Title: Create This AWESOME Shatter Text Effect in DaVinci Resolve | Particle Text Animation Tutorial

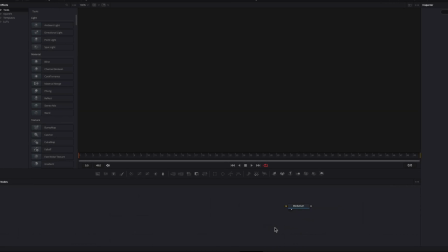[0:00]
To create this shatter text effect in DaVinci Resolve, let's hop onto the Fusion page and bring in a P image emitter and also a P render node.
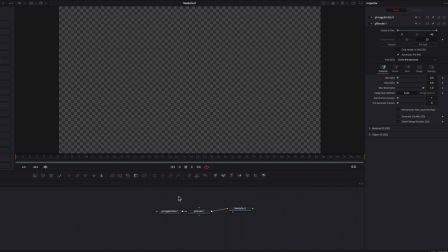[0:08]
Let's also bring in a text node and connect that text node directly to the P image emitter node. We're also going to write in the text box whatever text that we want to use for this effect.
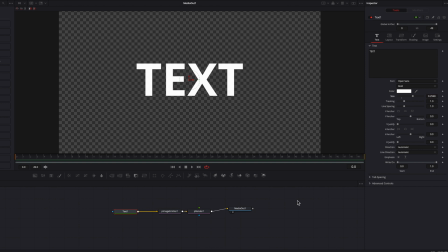[0:19]
Let's bring up the size a little bit there too. So now let's go back to the P image emitter node, right click the X density setting, and then hit the expression, and let's connect that to the white density setting. So now as you can see that when we adjust the white density setting, the X density will be impacted equally as well.
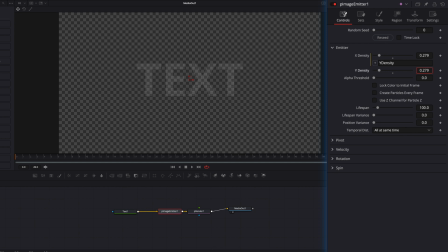[0:38]
Also, a big thing here to note is that we don't need that many particles. It's going to slow down the system, slow down the rendering big time.
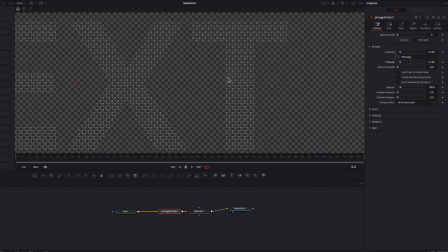[0:45]
So this many right here is perfect for our effect. The next thing we're going to do is to come to the style tab and change it from point to bitmap.
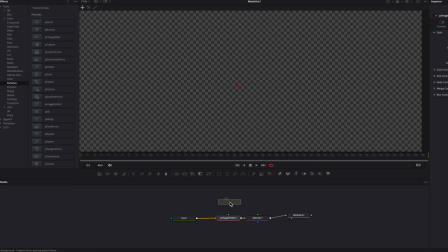[0:55]
So now let's bring in a background node as well as a triangle masking node.
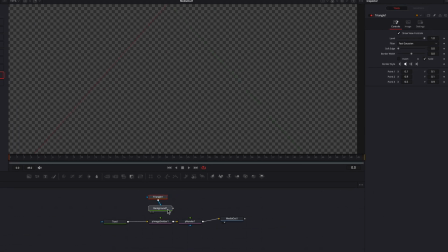[1:01]
Connect that triangle masking node to the background node, and we're going to project this background node onto the screen.
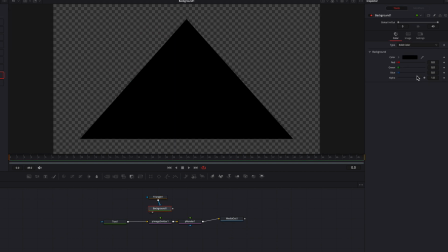[1:07]
So first things first, let's change the color from black to white.
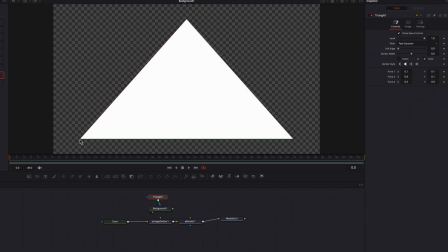[1:11]
We're also going to change the size of the triangle by adjusting, by pulling these each one of these angles on the screen.
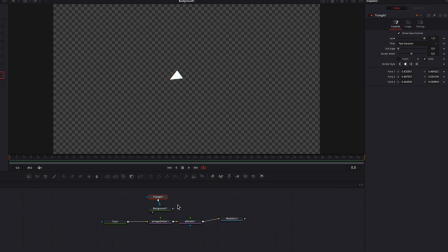[1:17]
It's very easy to do. And now let's just connect this background node back to the P image emitter node here. And then let's project this entire effect onto the screen.
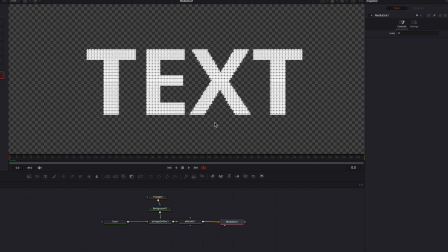[1:27]
So you will see that now clearly each one of these particles has now been replaced with the triangle.
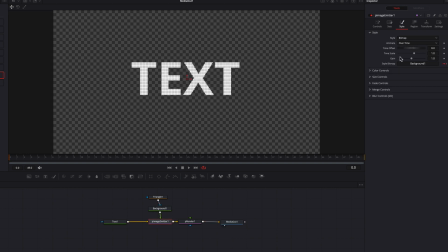[1:33]
All right, let's come to P image emitter node, and we're going to go back to controls tab, change lifespan first of all to 49, which is the duration of our video clip here. And we are also going to the velocity settings, and first of all, change velocity to
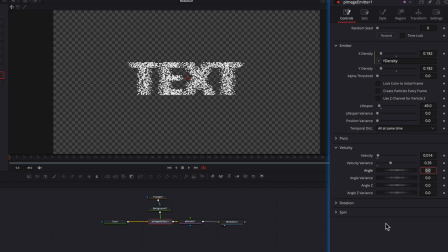[1:51]
0.014, and then change velocity variance to 0.35, then change the angle Z setting here to 90. So what this will do, guys, is to bring some movement, make these particles alive. So you will see that they will be moving around in space, which is great, but they all look exactly the same.
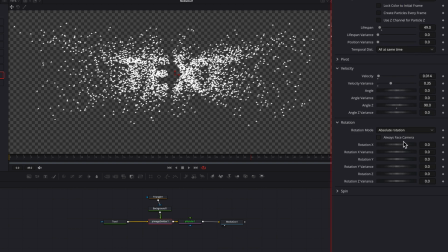[2:10]
So what we're going to do is to come to rotation, uncheck always face camera, change rotation X to 26, change variance to 200, and then change rotation Y to 26, change the variance to 112.
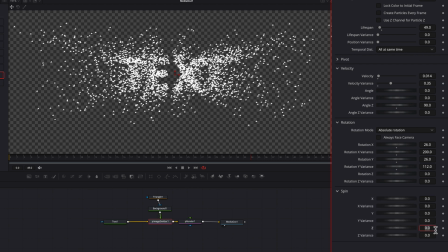[2:22]
Then let's also come to spin and then change the Z setting to 1.1, and then Z variance to 4.89. So now you will see that not only are these more particles moving in space,
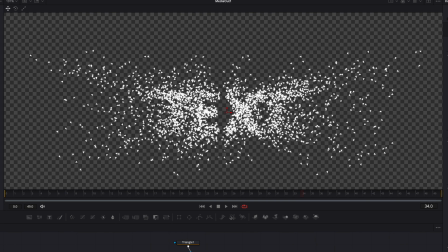[2:35]
they also look like they're floating around, so which is more natural, and that's exactly what we want for this effect.
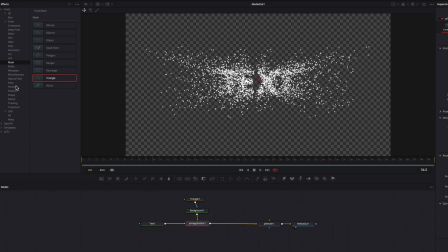[2:42]
So the next thing we're going to do is to bring a P turbulence node, and we're going to change the X strength to
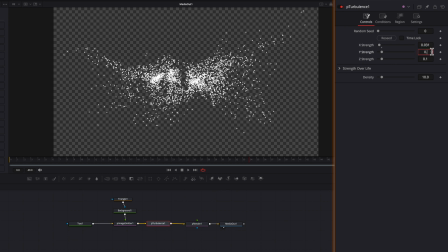[2:51]
0.031, and then change the Y strength to 0.047, and then change the Z strength to 2, and then bring the density setting all the way up to 100. So this will just make these particle movement more natural in the space.
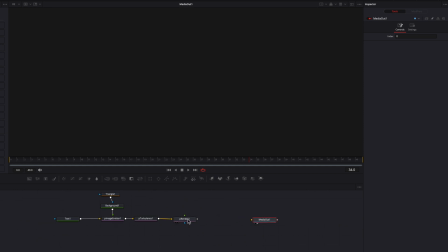[3:08]
All right, let's disconnect the P render node, and then we're going to change the output from 2D to 3D. Now let's bring in a merge 3D node there, and we're going to also bring a render 3D and then connect that to the media out one.
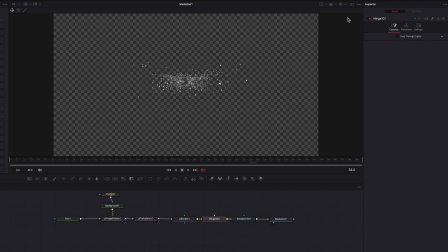[3:25]
We're also going to create a split screen at this point and project the merge 3D node onto the left screen.
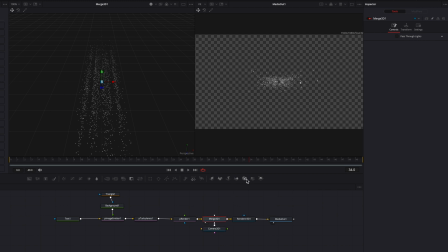[3:33]
All right, so now let's bring in a camera 3D node. And the first thing we're going to do here is on the left-hand screen,
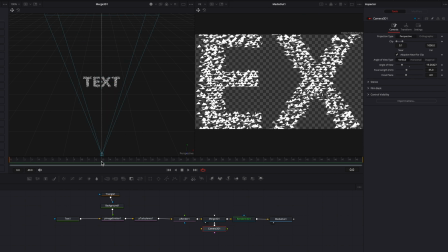[3:40]
just bring that camera back quite a bit until this text is at the center of the screen.
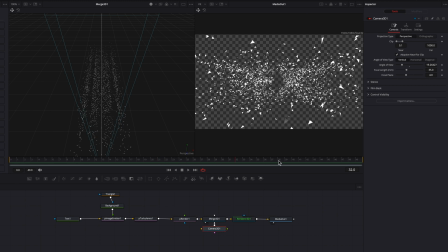[3:45]
So at this point, guys, because we putting a camera, you will see that this all these shatter pieces look super cool as a result. Now, one thing we need to do at this point is to copy this text node here and then simply paste it. And then we're going to connect this new node back to the 3D render node as a background.